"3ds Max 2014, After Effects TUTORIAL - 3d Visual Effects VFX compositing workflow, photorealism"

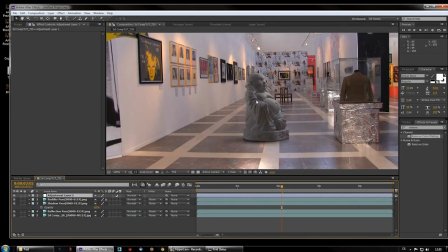44:49 once you add color correction, that applies on the background as well as on the foreground or your
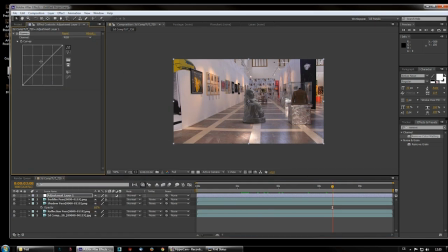44:57 3D render. It's gonna make a huge difference. So I add a little bit of curves onto everything.
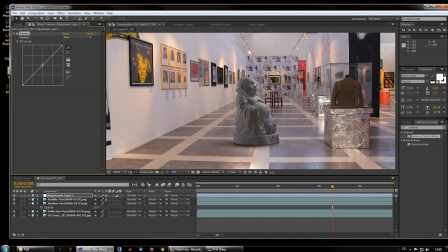45:10 Put a little bit of, maybe punch up the blue a little bit. Now it's gonna
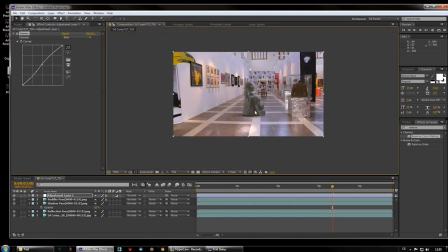45:21 have this tint, and the important thing is it's gonna get like everything gets tinted, like as well as the background, which kind of melts this whole image a little more together.
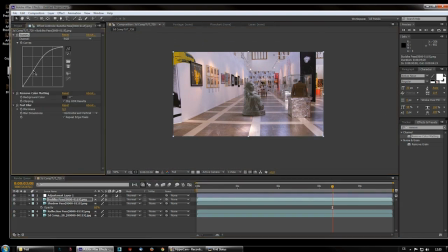45:39 Okay, so that's how you do it. Then maybe adjust even more. Okay, so, and that's it, you know.
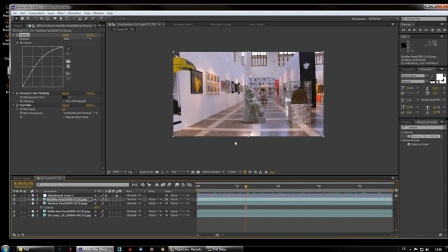45:53 It's like playing with it, going back and forth until you're satisfied, or your art director or your employer,
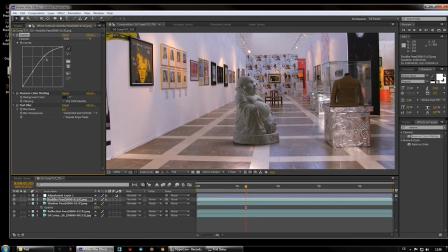46:02 or you can always go grab a knife and kill the art director
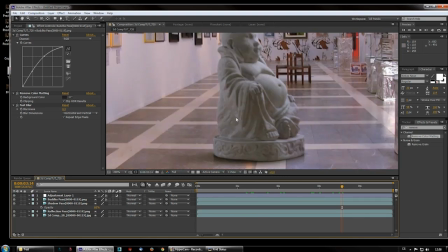46:11 and then just scream wildly. One more trick I often do, since
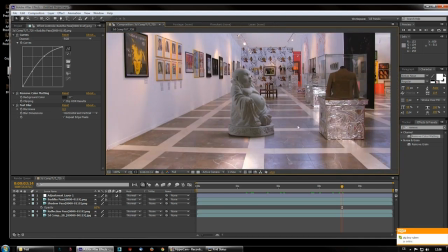46:21 renders from 3D often come out a lot with a lot more quality. There is a trick to degrade them by stylize mosaic and put it like
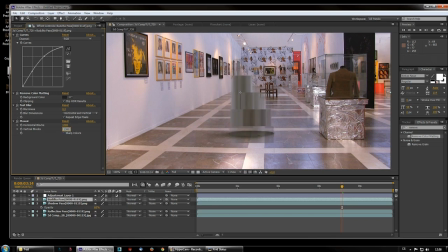46:40 1300 to 1300, and it will pixelate
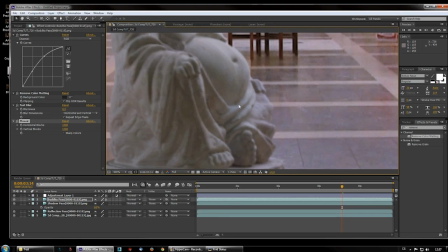46:48 your 3D element, which again helps melting it into the picture.
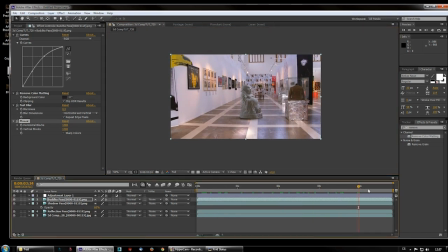46:55 So hey, I hope that's all, and that's it, and see you next time.